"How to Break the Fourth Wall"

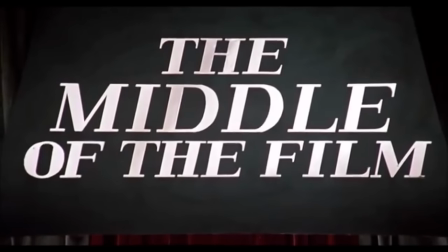(4:14)
Much better. You can't talk about breaking the fourth wall without mentioning Mel Brooks.
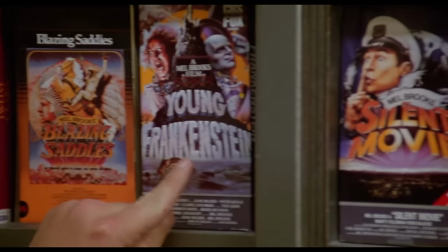(4:20)
He broke the fourth wall in the most extreme ways possible.
I lost. I lost?
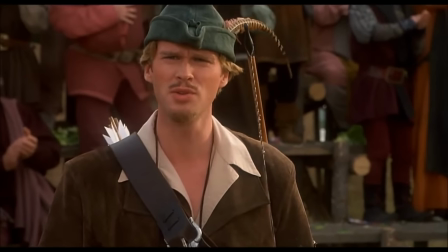(4:26) Wait a minute, I'm not supposed to lose. Let me see the sprint.
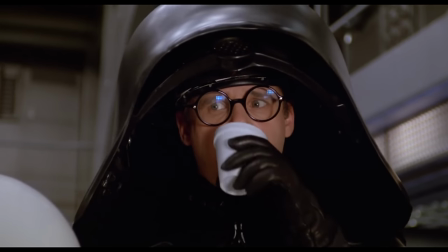(4:32)
His films go so far as to actually have the main characters watch themselves within the movie.
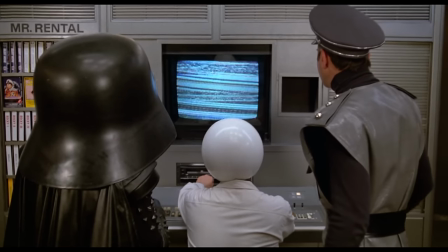(4:37) Stop. What
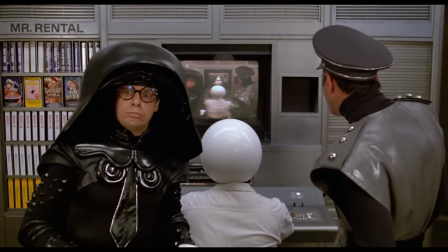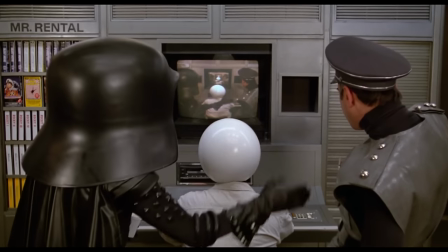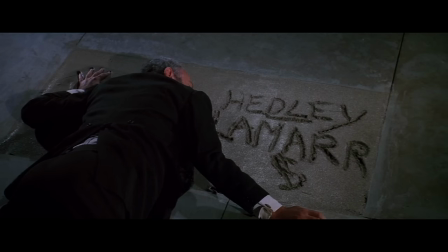(4:50) the hell am I looking at? Win the movie. Well, what do you want to do now? Come on, let's check out the end of the flick.
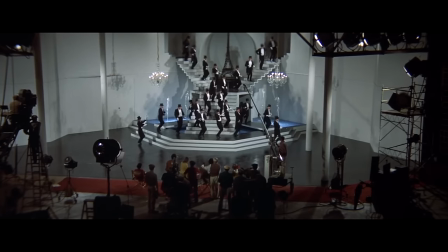(4:57) Yeah, gee, I sure hope there's a happy ending.
While his films are funny because of their ridiculousness, there's definitely some method to his madness.
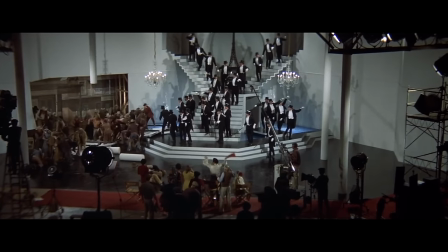(5:05)
I like how Blazing Saddles uses fourth wall breaks to poke fun at the Western genre as a whole.
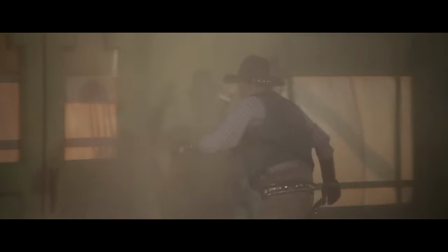(5:10)
It really points out how unrealistic Hollywood films were in their portrayal of life in the West.
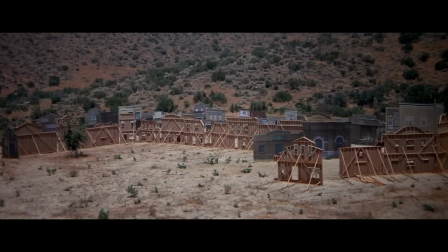(5:15)
In reality, Western films were nothing but actors in a studio, acting in fake towns, and eventually getting into a car to drive off the set.
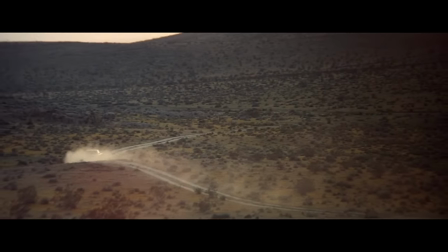(5:22)
Blazing Saddles is a not-so-subtle reminder that film as an art form has its limitations at portraying reality.
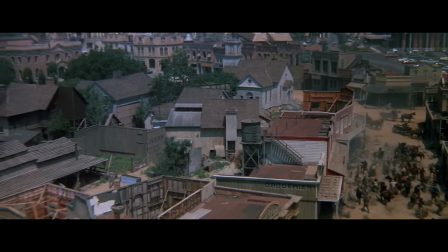(5:28)
Mel Brooks made a statement by pointing out the lack of realism in the Western film.
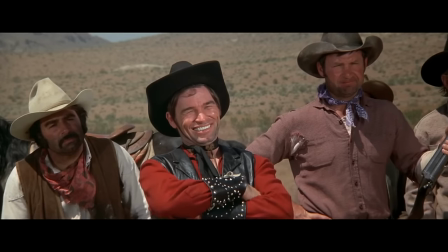(5:32)
Western films of the 40s, 50s, and 60s almost completely ignore racism, xenophobia, and other ugly parts of the West.
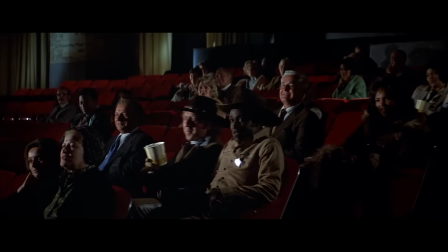(5:39)
And Blazing Saddles breaks the fourth wall in an insane way to remind us we're watching a dramatized film, not reality.
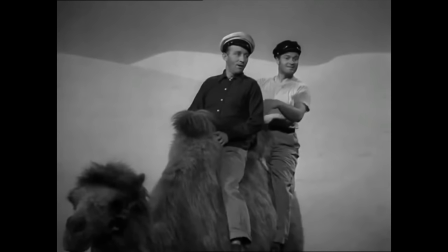(5:46) You could have thought of another way to get us here. Here we go again, Junior. We're all...
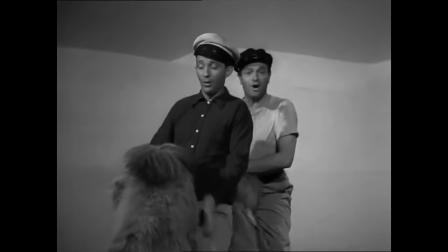(5:53)
Perhaps what makes breaking the fourth wall the most intriguing is that, depending on its context,
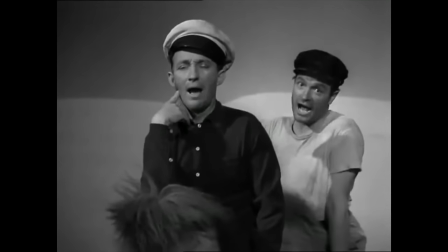(5:57)
the act of acknowledging the audience can actually push us into the film instead of pulling us out.
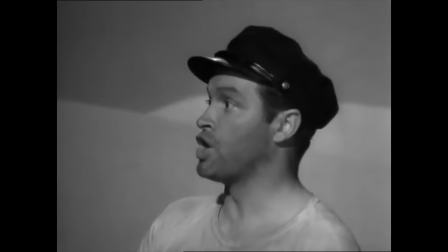(6:02)
There's a sort of intimacy to a character speaking directly to us.
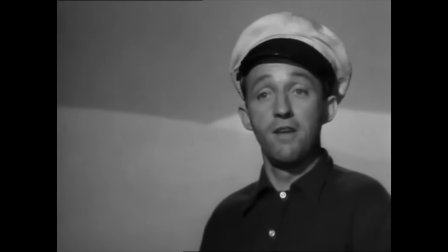(6:05)
In Road to Morocco, Bing Crosby and Bob Hope make lighthearted jokes straight to the audience and even remind us that they're going to end up fine on their adventure.
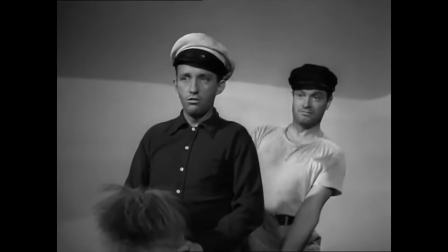(6:13) For any villains we may meet, we haven't any fear.
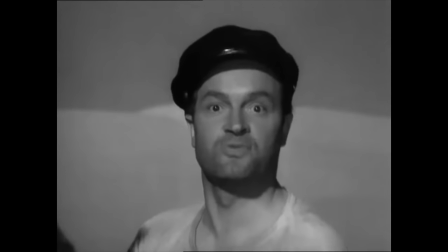(6:18) Paramount will protect us cause we're signed for five more years.
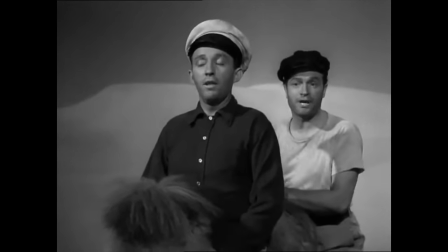(6:23)
We know from the casual and inviting fourth wall breaks that this is a movie that doesn't take itself too seriously and will provide light, conservative entertainment.
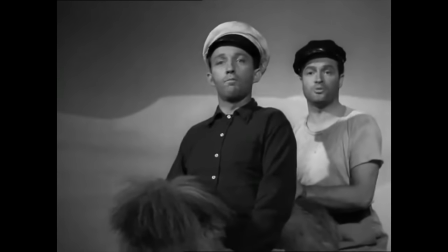(6:31)
Fourth wall breaks can be a way to welcome us into the story, and this variation of the technique is definitely indicative of a more casual movie.
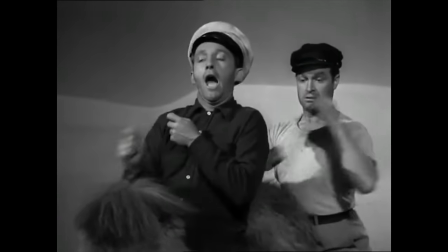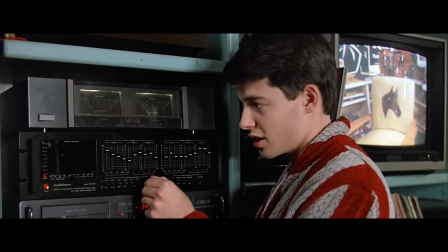(6:47)
A fourth wall break can make us intimate with a character as well as with a story. There's really no stronger way to show a character's motives than by having them look right at us and save him.
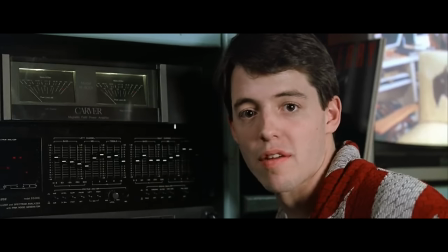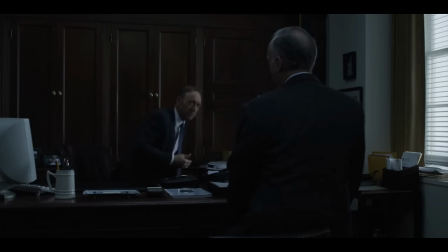(7:01)
It's a great way to show us what's going on in a character's head and is comparable to an aside in theater.
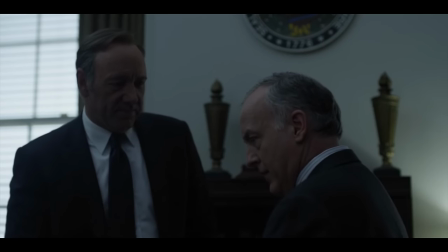(7:06)
Frank Underwood addressing us directly is the foundation for so much of the energy in House of Cards.
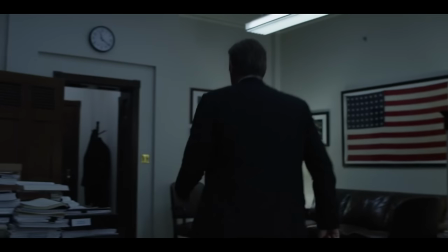(7:12)
I love the scenes where he says one thing to another character and then looks at us and reminds us what he's really after.
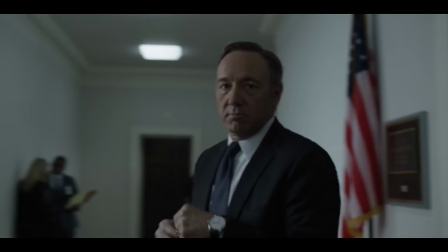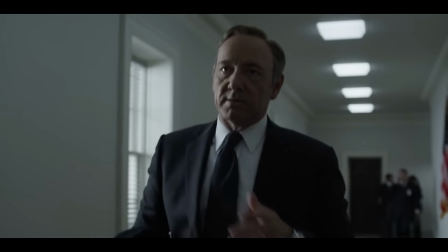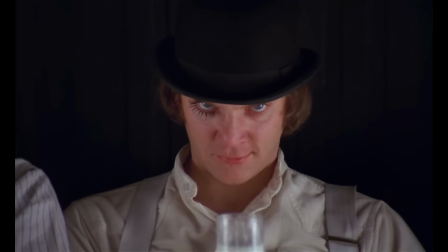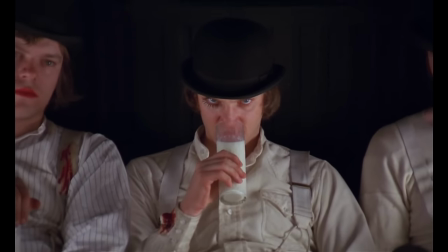(7:38)
The final great effect of breaking the fourth wall is to unsettle.
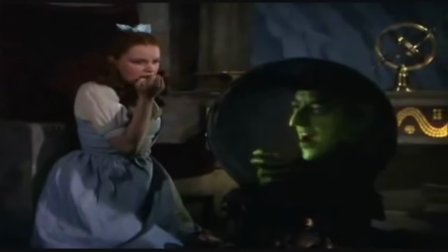(7:42)
There's nothing scarier than feeling safe and removed from the villain in a movie and and then having that villain look directly at you.
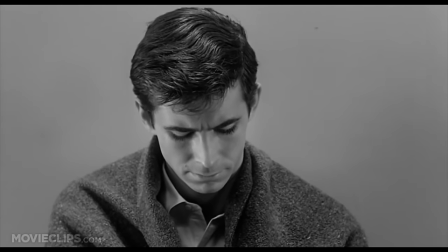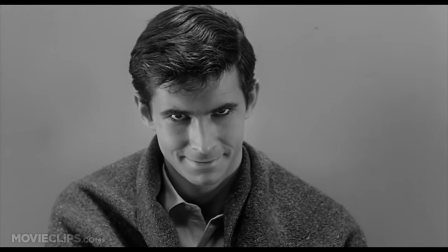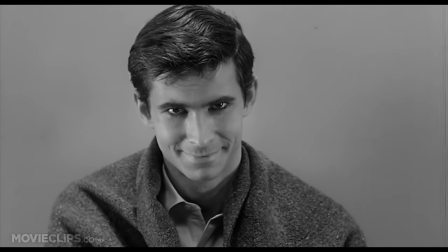(8:02)
Yikes. Comedy, satire, intimacy, and fear can all be accomplished just from a look to the camera, so don't forget the great potential a fourth wall break can have, and thanks for watching.
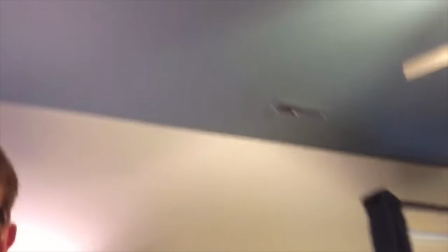(8:12)
What are you doing in here? This is my room! Get out! Get out! I'm making the video! Get out! Hello! What does a guy have to do to get some privacy around here?